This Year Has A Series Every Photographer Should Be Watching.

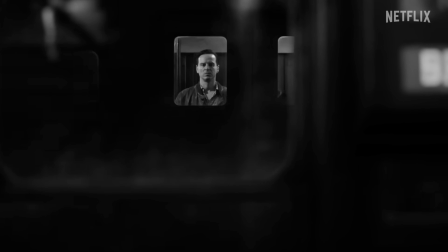This video is sponsored by MPP. Last year, we focused on Netflix's miniseries Ripley.
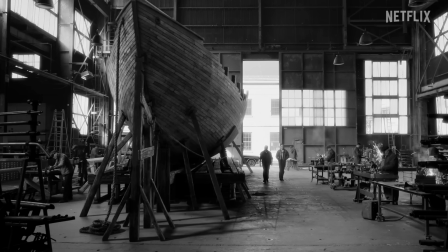We talked about black and white, composition, and much more.
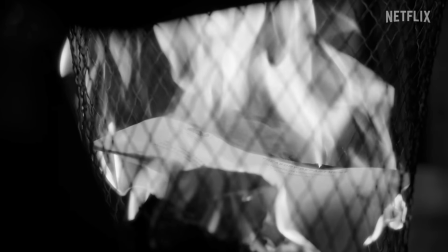However, 2025 has brought back another series that all photographers could benefit from watching, Severance.
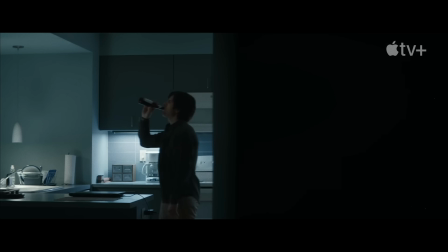And with it, we can learn new tips around composition, especially if you're a fan of minimalism,
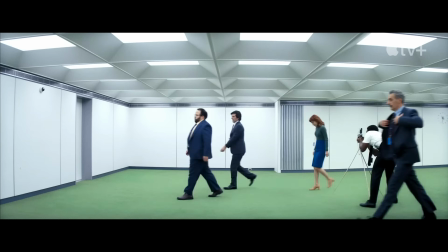storytelling, lighting, and per extension, shadows, of course, color theory, how to establish a mood, etc. So grab a drink, make yourself comfortable, and let's go straight to another video.
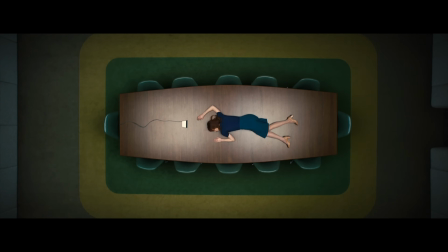Severance revolves around employees at Lumen Industries, a sort of mysterious corporation,
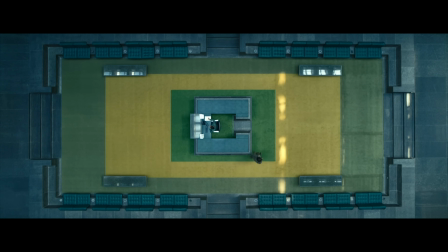if you will, where in one of the floors, certain workers undergo a procedure called severance.
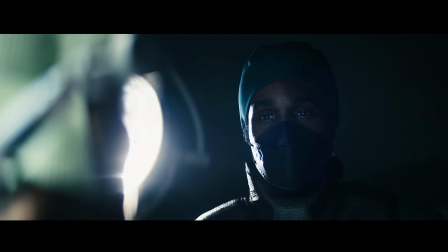This is to surgically split their memory into two distinct identities, the innies and the outies.
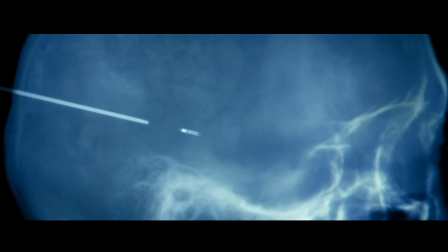The innie is a version of themselves that only exists at work, and as such, they don't have memories of their personal life.
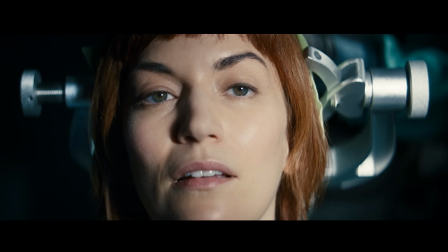The outie, on the other hand, is exactly the opposite.
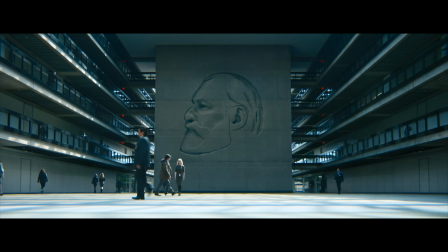It's the version of themselves outside of work, thus with no memories of what they do at work.
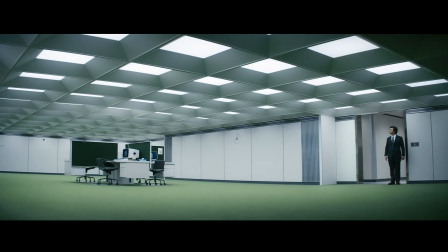And despite us following a group of characters, the main one is Mark Scout, played by Adam Scott,
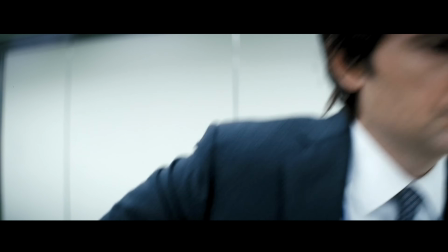who we understand as the narrative develops is grieving and chooses to be severed so that he can escape the pain of his personal life.
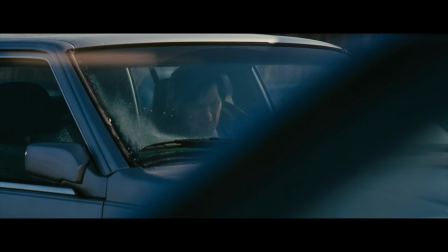And as the series develops, there's an interesting parallel between both versions of Mark, as both of them,
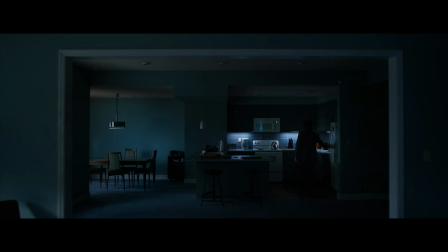innie and outie, seem to question their purpose, their life's purpose, and Lumen's true intentions. So in terms of themes, the show explores ideas of identity, alienation, loneliness, the corporate world, greed, power,
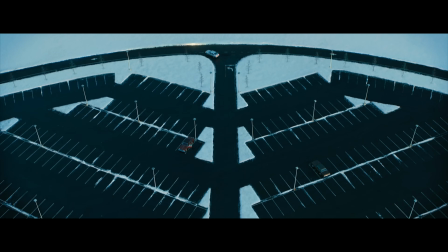and control, in what I can describe to be a sort of dystopian Orwellian world that not only
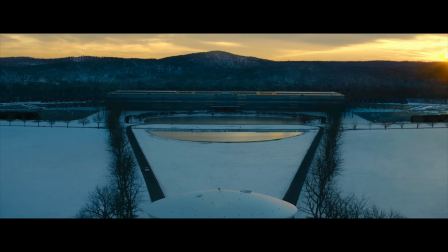amplifies all the themes and ideas described before,
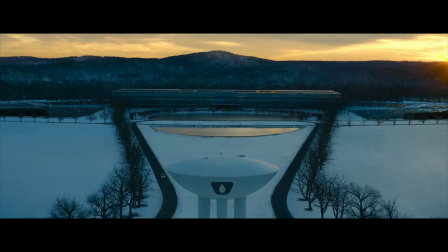but also sets an unsettling, mysterious tone through the visuals and the acting. And so I want to start by talking about composition, in this particular case minimalism, and see what we can learn from this show. And in a recent video here on the channel, and I'm here paraphrasing myself, we were discussing what makes a great photography,
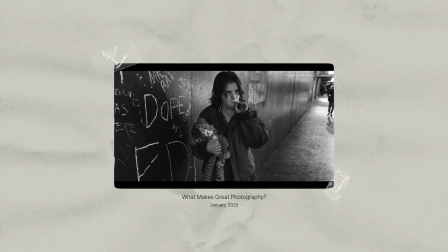and one of the aspects I talked about was the idea that technique or the choices that one makes,
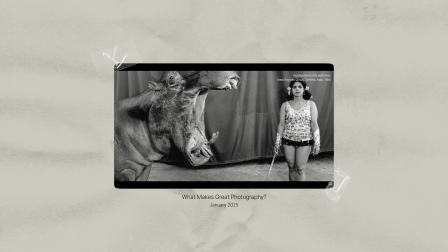visually speaking, they need to be on par with the nature of the subject,
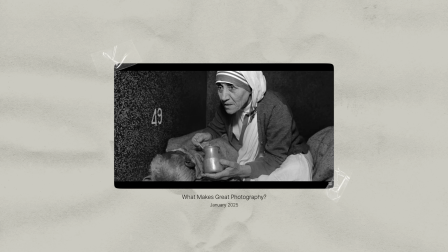the nature of the ideas that are inherently associated with that subject. And I want us to actually observe a few things here on this show and see why certain techniques are used and what ideas they produce.
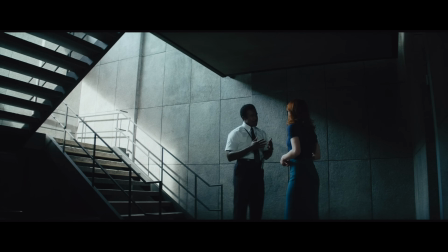So transporting this to Severance, the first thing we notice is the immediate precision of each frame, the symmetry,
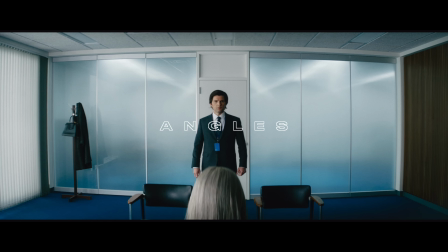the proportionality of parallel lines, straight angles, centered objects, and subjects.
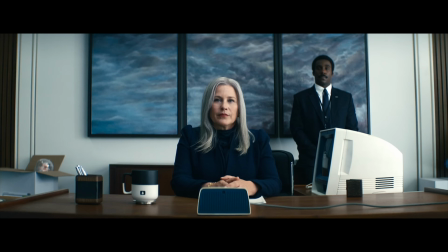And this is all vital to precisely portray the type of world the narrative takes place as a cold, synthetic, robotic, and dystopian world that is the complete opposite of what we see in our world today.
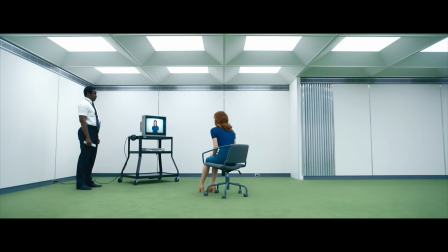And I think this almost rigid symmetry serves the purpose of mirroring the highly controlled,
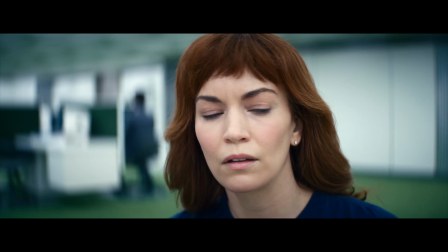oppressive environment of not only Lumen, but also of these characters' lives.
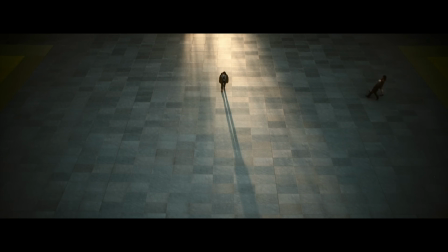And it is my opinion that this visual formality also enforces the idea of control through the long and symmetrical spaces,
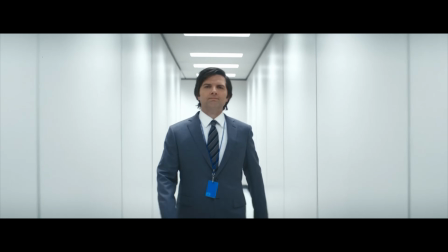depth of field, and leading lines, such as the never-ending white halls at Lumen,
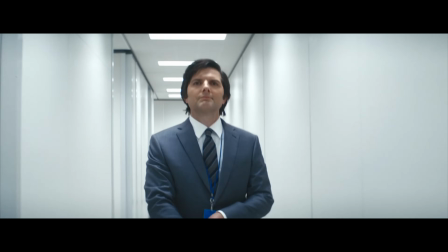the way furniture is arranged, and the empty spaces will lead to the sense of
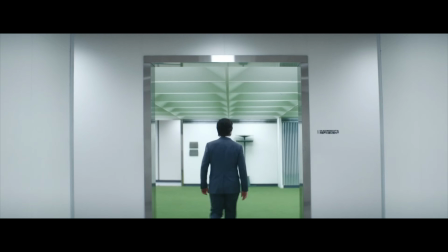inevitability for the characters' entrapment, almost like they have no choice but to follow the path laid out for them.